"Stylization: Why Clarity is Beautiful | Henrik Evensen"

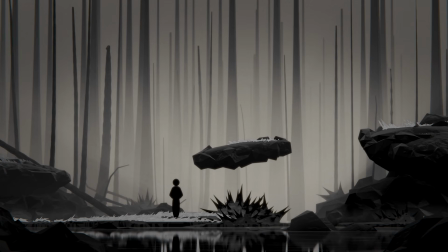(4:10)
And things are feeling a bit gloomy, so I add a warm color wash with a gradient map.
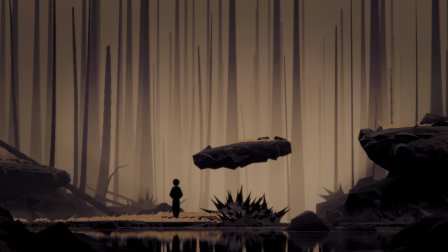(4:17)
And now I want to calm down that background a little bit more and add some more natural breakup back there. So I add some simple terrain features angled to support my focal point, noting that the spikes still read clearly as the mist is still washing out the background.
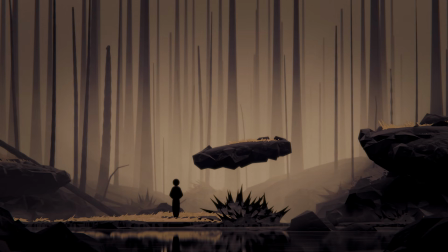(4:36)
And now it's time to figure out these trees.
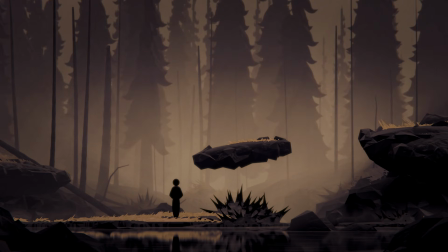(4:40)
And here I start with this, which I like, but it's taking up too much visual bandwidth. The curling shapes create a lot of horizontal movement, kind of snagging our eyes and keeping us away from the ground plane, which is confusing.
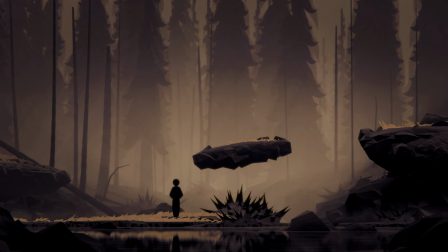(4:57)
So I reorient those contours downward towards the center of interest. But it's feeling flat, so I want to add some form. And since the goal is to guide the eye downward, I decide to add some occlusion underneath each branch,
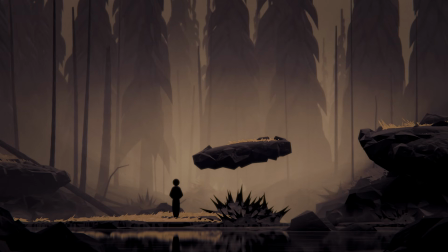(5:14)
creating subtle arrows that add both volume and clarity to the trees. Then I introduce some directional light for even more interest, which also reinforces that downward flow. Now I want a bit of storytelling in here, so I decide that this forest is dying.
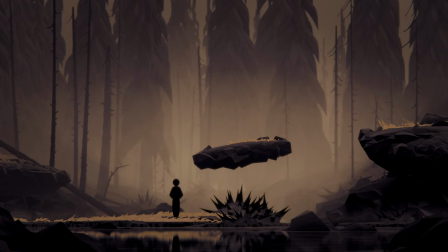(5:34)
And I keep it simple for now and put a bunch of stumps on this second tree layer to communicate that idea. Now you might wonder, aren't we repeating the same eye snags as with those other trees? And yes, we are, but the difference is I want you to notice these trees,
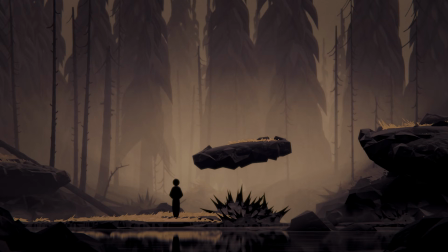(5:52)
because their stark contrast to the thick trees behind kind of rewards you with a story point. I decide it's okay for them to distract you a little bit because there's something I want you to see. And now I can throw your visual cortex a bone by creating an additional layer of thin vertical branches,
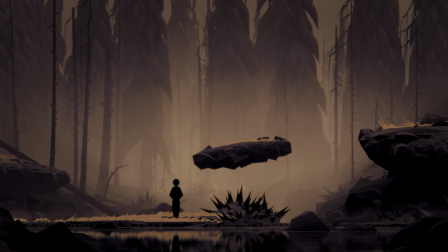(6:11)
smoothing our eye's descent a little and further emphasizing the story point. If I really want to buddy up to your visual cortex though, I could introduce some depth of field in here, like that. Everybody likes depth of field, and by now, hopefully you understand why.
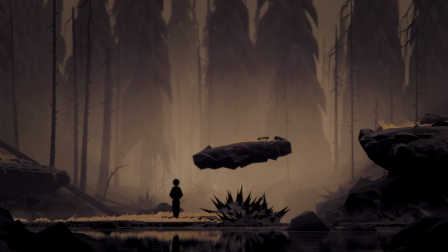(6:30)
It makes it very obvious what matters much and what matters less, which is paramount as far as our brain is concerned. And that is a pretty good blueprint, I think. From here, I feel like I have a clear foundation to build on for a more refined design path.
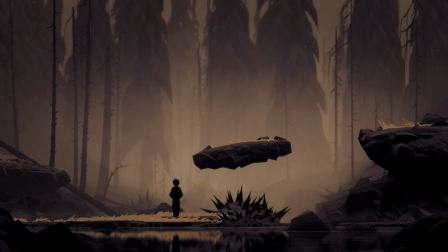(6:50)
The overall idea is to design for the eye first. The eye doesn't really see trees, rocks, or mist, or things of that nature. It sees shapes, contours, and contrasts.
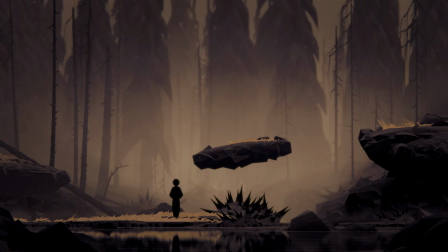(7:03)
And if we organize them well, whatever they ultimately represent is going to be that much more enjoyable to look at.
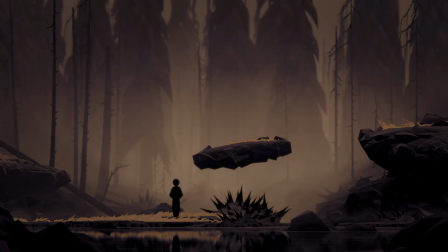(7:13)
I hope you found this useful, and thank you for watching.